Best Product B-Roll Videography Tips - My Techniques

One, use a really sturdy tripod and a delayed shutter on your camera. The last thing you want is any kind of movement of your frame. Two, you really want to be in full manual mode in your camera and that includes white balance. Trust me even small differences in your exposure or color will be really noticeable. And three, use things like blue tack or sticky tape behind the product to help you keep the movements really constant. It makes a really surprising difference. Probably my favorite tool for b-roll is a slider.
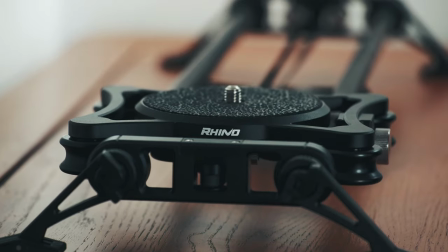I use a Rhino slider and I just love it so much. You can find slider shots on almost every gear opinion video I've ever done.
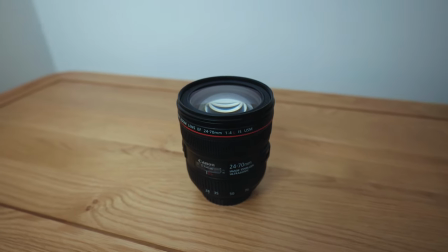So you can do the simple back and forth type shot which is always good but not the most creative. I've actually got the motorized component for the Rhino EVO slider and with this I quite like doing a dolly in or out movement. It looks pretty cool. If you've got a camera with good tracking autofocus then you can even do a simulated dolly zoom effect. To do this all you need to do is to film a dolly in shot on a motorized slider with a constant speed.
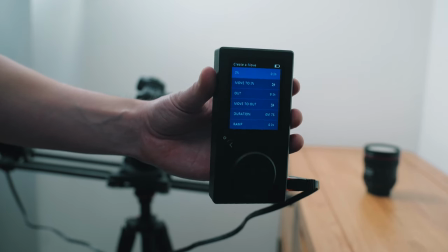It's best if you turn the speed ramping off so it's just constant.
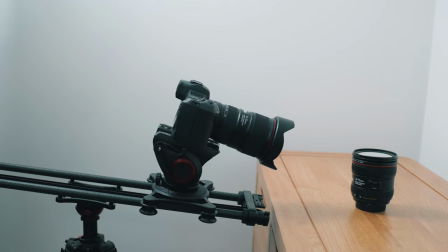I like to use a fairly wide-angle lens for a more pronounced look and then in editing simply crop your video at the beginning of your clip and keyframe it to slowly return to that original crop.
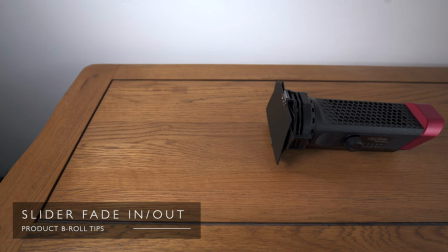I hope that makes sense. So when you're able to film repeatable moves with a motorized slider you can do shots like this where
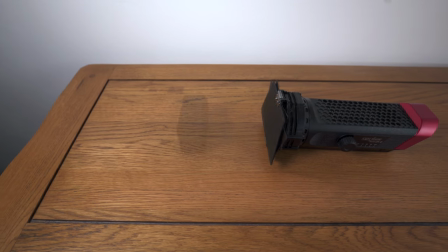I filmed the same movement several times and I added in different items on each pass.
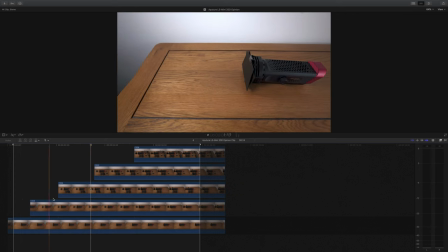In editing all you have to do is stack the clips on top of each other, line them up and then fade from one to the next. Looks super cool. I also love the first person b-roll view. I just stand behind the camera as if you're picking up the product and looking at it yourself.
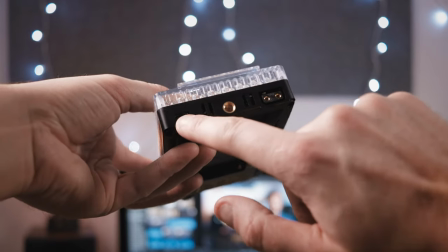Of course this is better with a wider angle lens because it gives a more real and personal feeling aesthetic. My last tip is to use, or in my case probably overuse, titles in your b-roll.
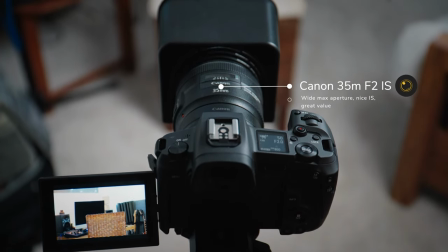It just helps to clarify what you're talking about and plus there are some incredible ones out there.
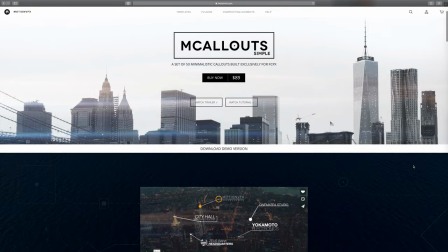My personal favourites are the Motion VFX M call-outs packs which are so professional looking plus you can track objects with it. It looks tricky but it's actually insanely easy to do.
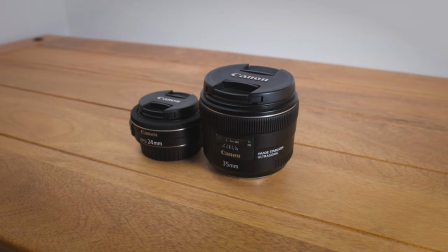I use the regular call-outs pack and and also the mCoolouts Specs pack, which is specifically designed for products. Check out the links below, they'll lead you straight to the plugins.
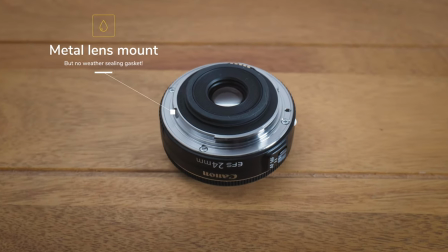You can see here just how well these plugins track objects, and that's largely because they use the Mocha engine, which is extremely powerful.
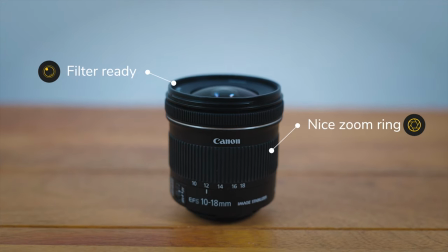I was thinking of doing a review and tutorial of the mCoolouts Specs pack. If that's of interest, definitely let me know in the comment section below, and give this video a thumbs up, that way I know.
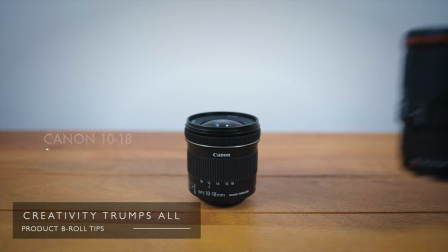Of course, you don't necessarily need these fancy plugins to get good looking results. with a well-planned
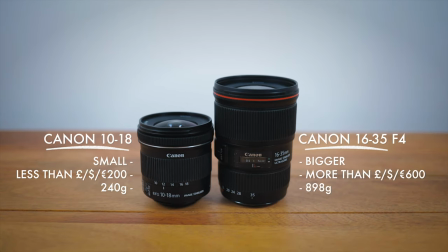shot you can get some really good looking results just with the stock plugins in your editing software. And that's it for now thank you so much for hanging out with me today and I hope you found this helpful and interesting. If you're not subscribed to my channel then it would mean a lot to me if you could just hit the blob I'll put it just here and I've got a large back catalogue of videos about videography on this channel of which YouTube recommends this one for you and the one underneath will be my latest uplaid. Until next time, let's help each other out and shoot better video. See you guys.